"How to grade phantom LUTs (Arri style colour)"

Hello, you're watching Harv Video Order Stuff, and welcome back, my friends. Recently, I picked up and then reviewed the Phantom Arri style LUTs, and they're really good. They're some of the best I've tried for highlight roll-off, suppressing noise in the shadows, and I find the colours to be very flattering. After releasing my review, I had comments and emails from you saying you wanted to know how to grade with them. Well, luckily they're some of the quickest and easiest lookup tables to grade that I've ever tried, but here's how I use them. I'm sure you'll find this helpful. If you did want to snap up these LUTs, I was able to get a discount code for you, and you can find that linked in the description section below.
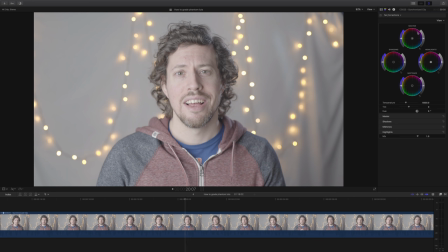(0:40)
So here we are with the first example, and this is my main shot. And the first thing I normally have to do with these ones is to bring the exposure down, because I like to overexpose just a little bit because I find it gives me a bit more dynamic range.
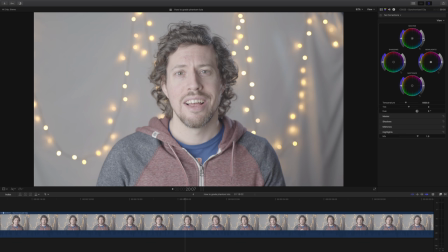(0:54)
However, I know with these lookup tables, you can underexpose a little bit to preserve the highlight areas.
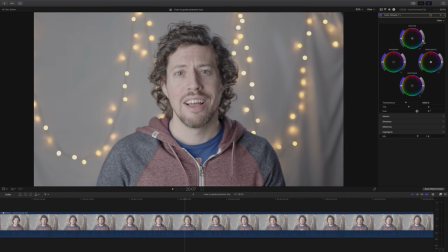(1:01)
So I'm gonna lower it just a little bit,
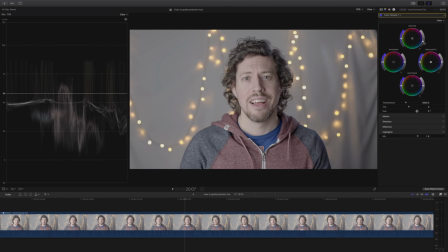(1:03)
and obviously it's wise in this situation to check your waveform and check that it's kind of within the range that it needs to be.
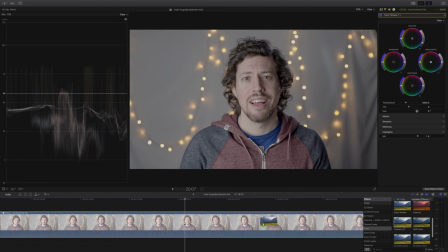(1:11)
No doubt I'll be tweaking the exposure a bit more, but for now I'm going to add the Phantom LUTs
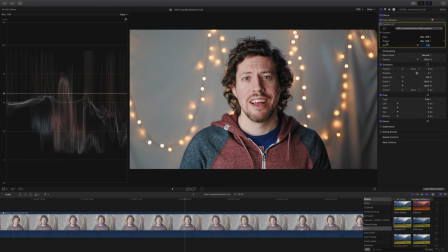(1:18)
Utopia LUT because it's probably my favorite of the five that you get. And now that's applied, I'm gonna go back to my exposure settings and make some small adjustments just so it looks about right.
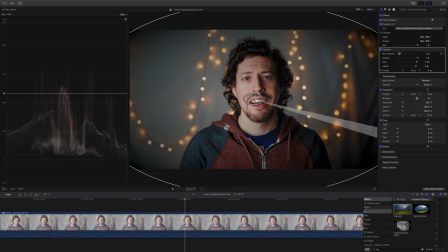(1:30)
Next, I'm gonna add a vignette because I love vignettes, and I'm center frame, so I really want to draw the attention to me.
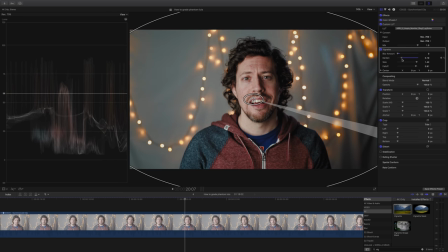(1:39)
So I'm going to add a vignette which just darkens the edges. I'm gonna make sure that it doesn't blur any of the edges, and I'm quite happy with that. It's fairly subtle. Next, I'm gonna go back to my color wheels and I'm gonna make some minute tweaks.
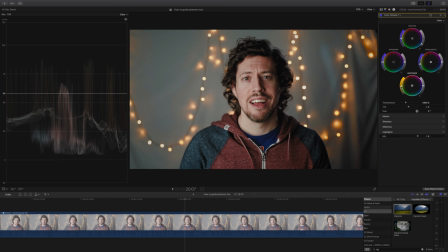(1:54)
All I'm going to do is just warm up my midtones a fraction and cool down my shadows. Just the smallest amount, it would be 2%, something like that. Finally, I'm just going to add an instance of Skin Smoother plugin from FCPFX.
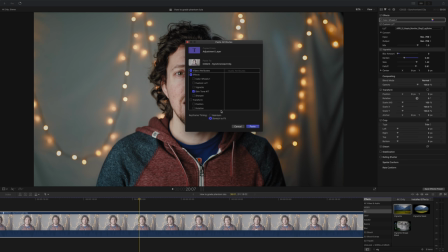(2:08)
It's amazing and it's linked below. Definitely check that one out, it's cheap too.
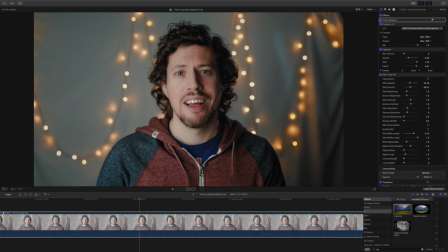(2:13)
And I'm just going to paste the plugin onto my clip for now because it can take a few minutes to set up. So I'm going to save you some time, and you can see my settings there if you're interested. And the last thing I'm going to do is just take a last look at my exposure settings.
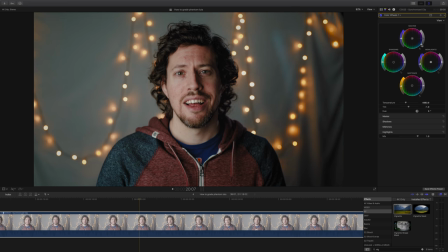(2:27)
And to me, this possibly looks a tiny bit on the warm side, so I'm going to cool it down slightly using the color temperature slider, and I'm going to tweak the tint just a tiny, tiny bit so it looks a bit more crisp and fresh, for want of better words.
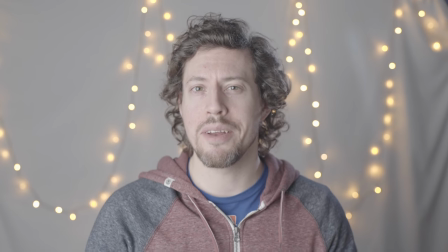(2:43)
And there we are, that's the current grade that I'm using. Next, let's take a look at something more stylized.
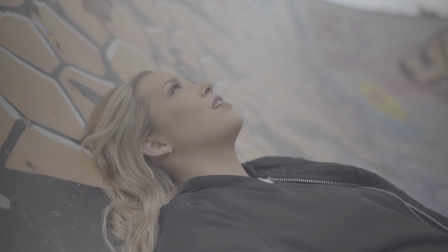(2:54)
Here's a shot from a music video shot in natural light, and you can see there's an interesting background with the graffiti there,
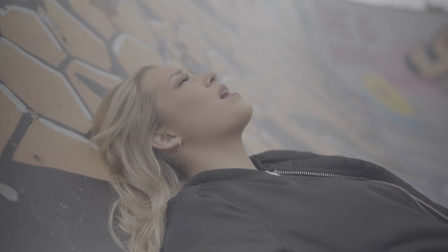(3:01)
and I really want her skin tones to look good as well. So let me show you how I went from this to this.
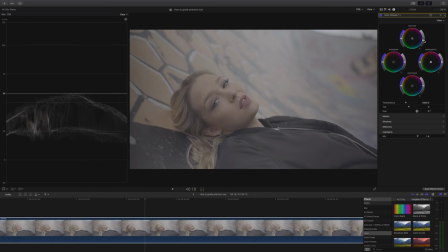(3:09)
The first thing I'm going to do is open up my waveform and lower the exposure as I did before.
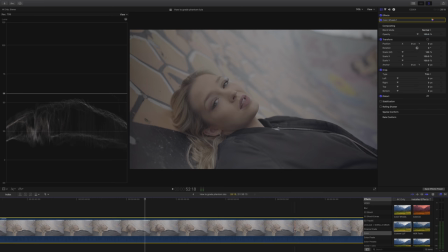(3:14)
Next, I'm going to add my lookup table, and as before,
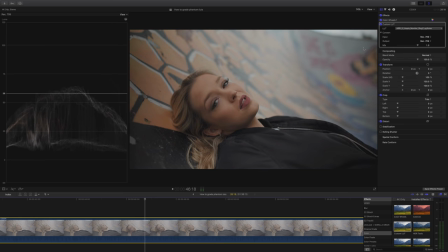(3:18)
I'm going to use the Utopia LUT because I think it's the most cinematic and it's my favourite of the five. I'm immediately very happy with the colours I'm getting from it, but I think I can make it look more punchy. So what I'm going to do is add an instance of curves,
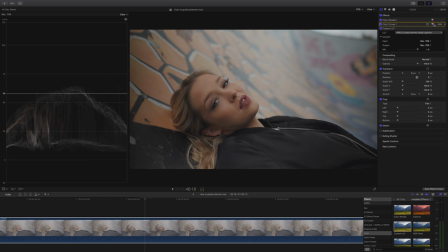(3:33)
and I need to make sure that I place it before my lookup table because I want to affect the footage before it hits that lookup table. If you've seen my video about how to use curves, you know my philosophy is to add lots of control points and then mess with it till it looks better.
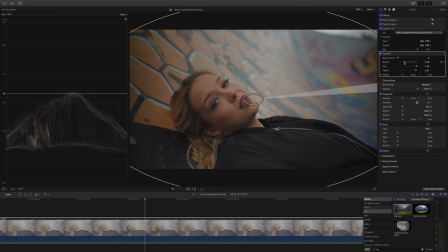(3:49)
Next, of course, I'm going to add my vignette because it's me. It's non-essential and definitely down to personal preference.
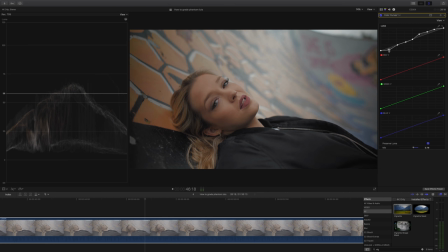(3:55)
Then I took another look at the shadows and thought they look a little bit muted, so I went back to my curves and made them look richer and darker and more punchy, contrasty.
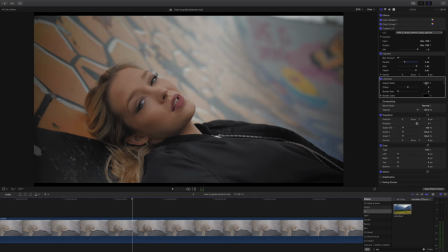(4:04)
So the last thing I need to do here is just to add some widescreen bars for that cinematic look.
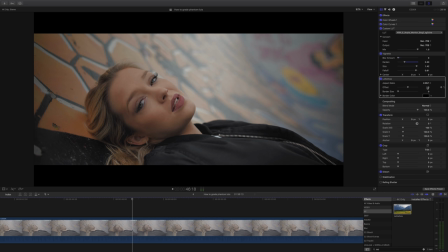(4:10)
And I'm going to select the full 2.35 to 1, and of course you can adjust the offset.
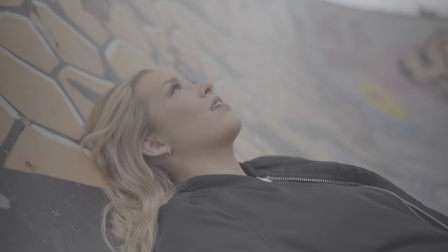(4:16)
And there we have it, the lookup table pushed the colours exactly where I wanted them to be, and I think that looks good.
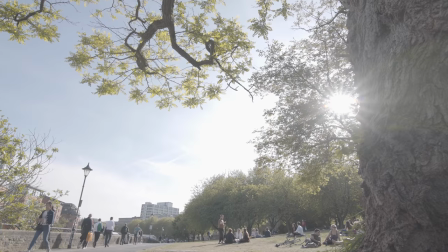(4:23)
For our final example, we have this, which is a very brightly exposed, very sunny day example.
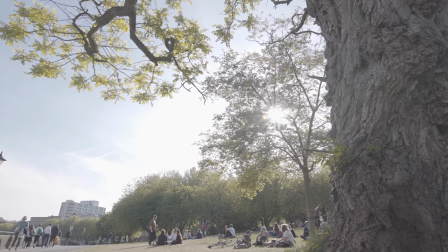(4:30)
We've got lots of highlights to deal with, so let's get into it and I'll show you how I went from this to this.
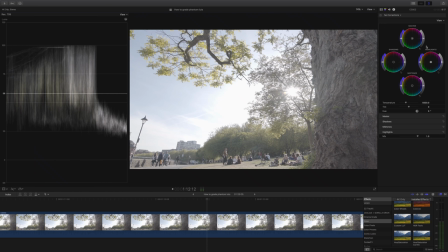(4:36)
So to start off, we're going to open up our waveforms. I think we might be seeing a pattern here. And as you can see, this shot has a massive amount of very bright information. But never fear, this is where these lookup tables really excel.
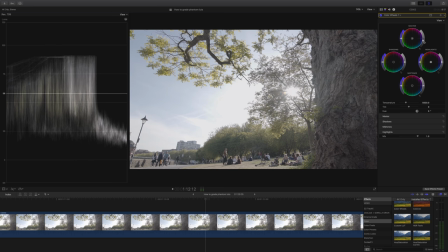(4:51)
So of course I'm going to lower the exposure, and with all of these examples, you might notice I'm placing most of the information in the middle of our waveform, and
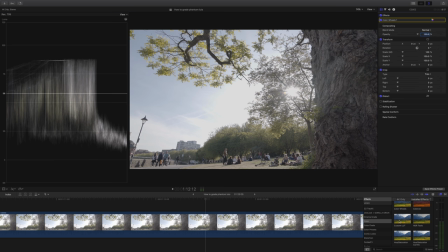(5:00)
then we can adjust up or down where needed. Next, I'm going to add our lookup table, and really this is such a good example of how little work you need sometimes when you just have the right lookup table for the job.
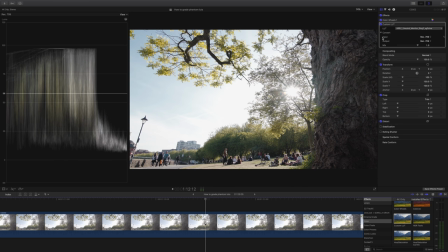(5:12)
And boom, I've just added the neutral LUT, which sounds like it would be quite dull, but actually it's a really good standard looking LUT.
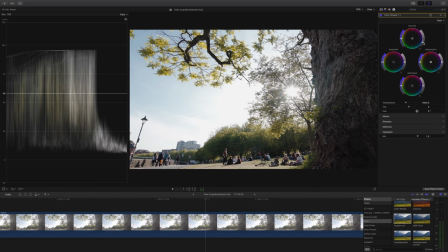(5:21)
It's given us a lot more contrast, so what I'm going to do is just tweak our exposure down a little bit more. The effect that this LUT's had on our scene, and particularly the highlights, is pretty lovely.
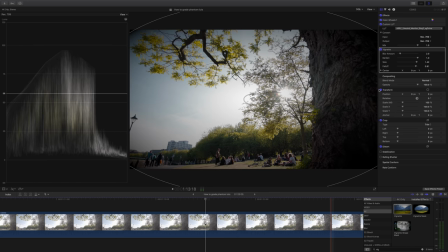(5:33)
Lastly, and you all know it's coming, I'm going to add a very subtle vignette.
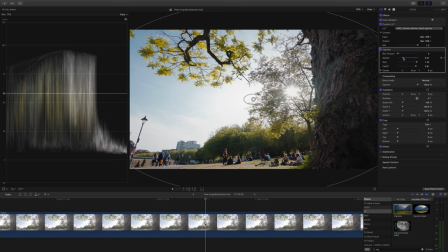(5:38)
The reason I'm doing this in this case is that I find that a subtle vignette can actually accentuate the movement because this was shot on a slider.
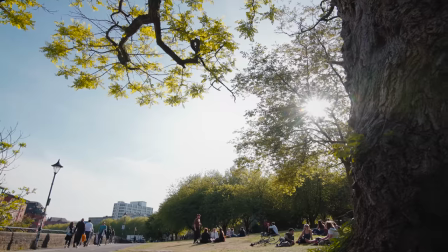(5:47)
And there we have it, such a simple grading process, but don't you just love the way that this lookup table rolls off the highlights? And that's it for now. Thank you so much for hanging out with me today. I've got a large back catalogue of videos about video on this channel, of which YouTube recommends this one for you, and my latest upload will be just underneath. If you're not subscribed, then definitely hit the blob on this side, and until next time, let's help each other out and shoot better video. See you guys.
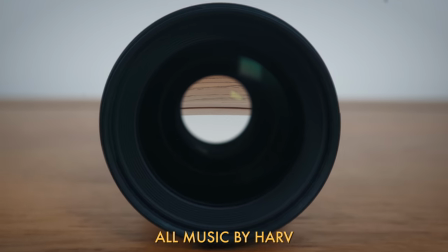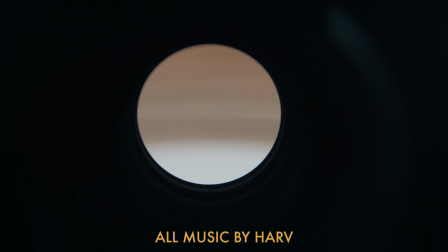(6:21) My body's holding me.